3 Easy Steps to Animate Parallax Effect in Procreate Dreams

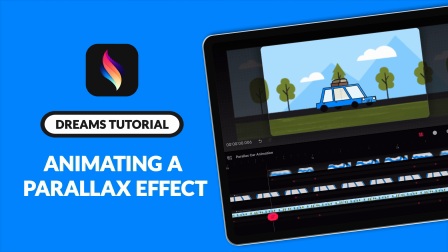0s
Welcome back. In this tutorial, I will walk you through how to create a parallax animation in Procreate Dreams.
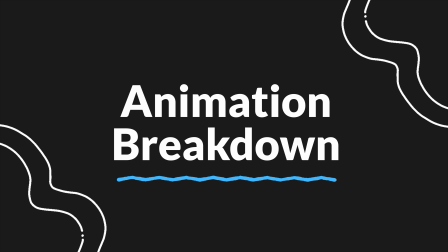7s
This animation can be broken down into three elements.
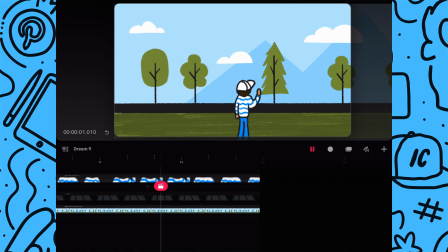11s
We have the guy in the foreground, which uses frame by frame animation to produce the hand wave animation.
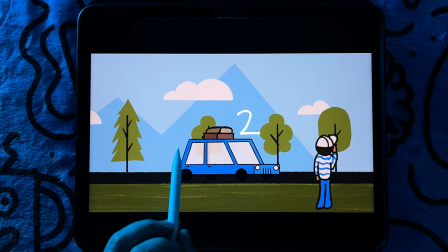19s
Then we have the car, which is the focus of the animation.
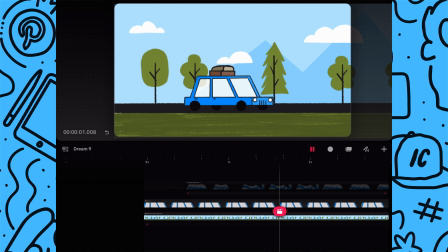23s
This element also uses frame by frame animation by giving the illusion that the wheels are moving.
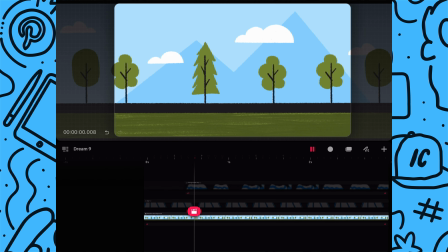29s
And lastly, we have the scrolling background image. How it works.
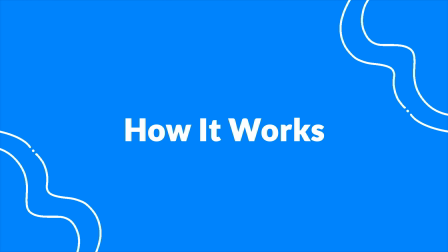35s
The animation works by using a parallax technique where the car is
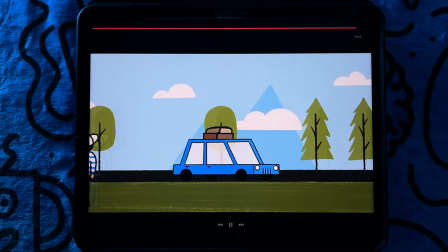41s
stationary while the background and foreground character move from left to right,
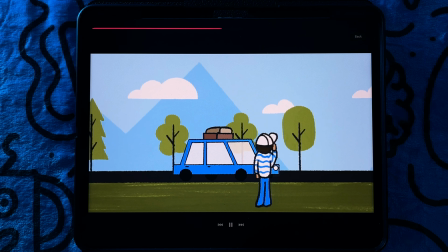47s
which gives the illusion that the car is moving forward.
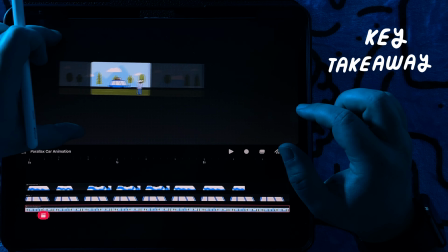50s
A key takeaway when designing your assets, make sure the background is really long.
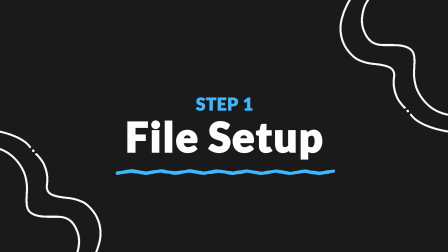57s
The first step will be to set up your file.
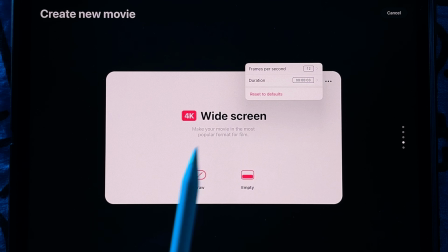60s
I'm using widescreen and 12 frames per second and 3 seconds duration, but set up your file for your project.
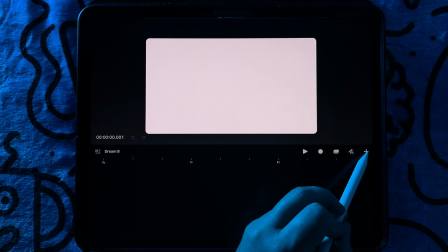68s
Next, I'll import all my assets. Once my assets are all in,
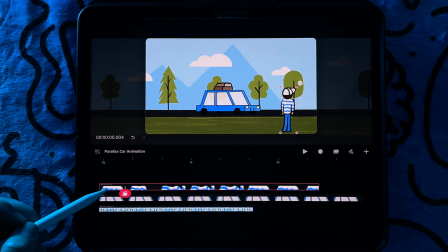73s
I will organize the tracks so the background image is at the bottom and the foreground animation is on top. I will also make sure that the background and car fill the full duration of the animation.
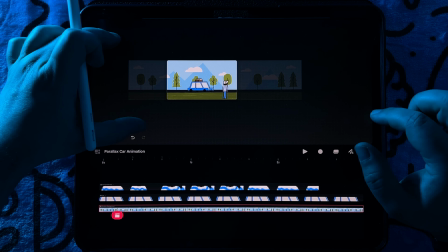91s
Now I can start animating the parallax effect. So I'll start by moving the background image so it aligns with the left edge.
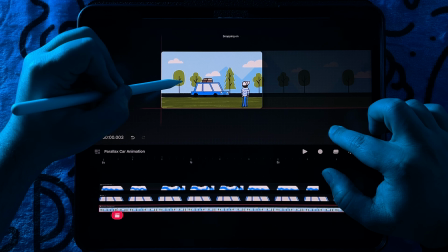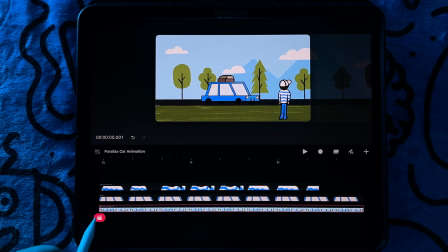106s
And I will add a keyframe at the start. Then I will move to the end of the timeline and create a new keyframe and then move the background to align with the right edge.
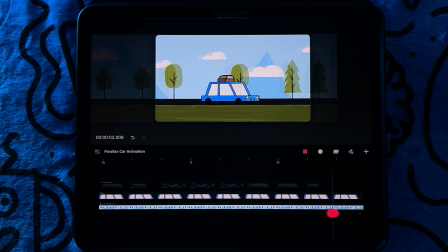123s
And now we have the scrolling background. Pro tip, the easing setting will play a huge part in the animation. Tap and hold between keyframes and then tap on set all easings.
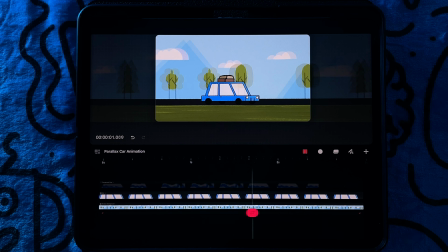138s
Using linear will make it look like the car is constantly moving at the same speed.
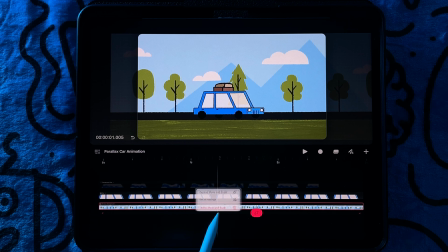145s
This is great for looping animations,
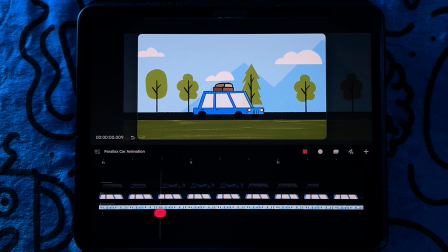147s
but using the other settings like ease in and out will give the impression that the car is speeding up and slowing down. So I'd play around with the different options to find the one that works the best for what you're going for.
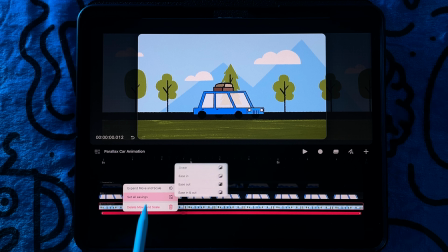161s
And now I'll return my easings back to linear.
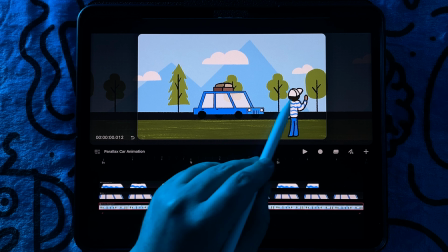165s
Next, I'm going to animate the movement of my guy so it looks like the car is passing him by.
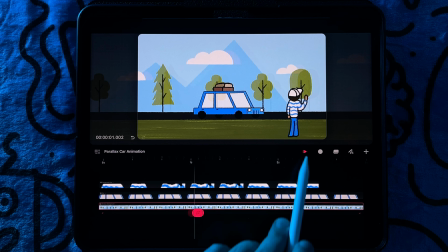171s
And you might have noticed that this track is the only one that doesn't fill the full duration.
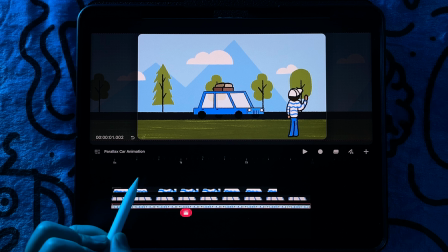177s
That's because we'll only see him for a short duration of the animation. To start out, I'm going to move the character group to the end of the timeline so you'll see the car drive a little before it passes by the guy. Now I'm going to zoom out so I can see the full background layer, and I will move the guy somewhere in the middle of that layer.
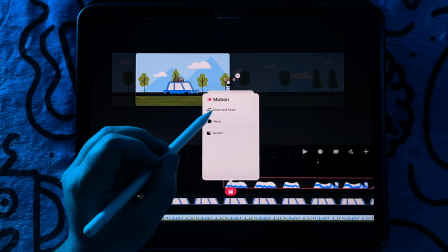199s
Then I'll add a keyframe at the start of the group. Next, I'll move the playhead to the end of the timeline and add a
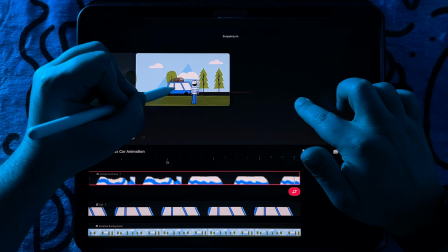208s
keyframe and then move my character outside of the left edge of the frame.
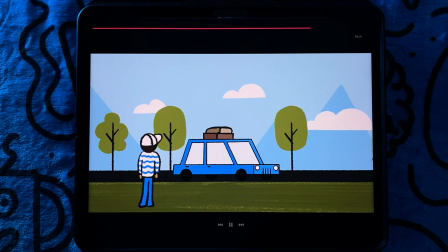214s
And as you can see, now we have all of our foreground and background elements animated.
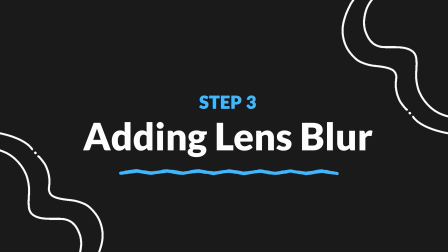220s
Now I'm going to show you how I play with the camera focus of the animation using the new lens blur feature.
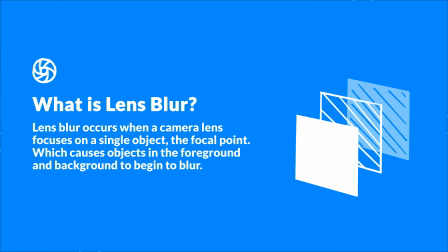227s
Lens blur occurs when a camera lens focuses on a single object, the focal point, which causes objects in the background and foreground to begin to blur. The further away an object is from the focal point, the blurrier it becomes.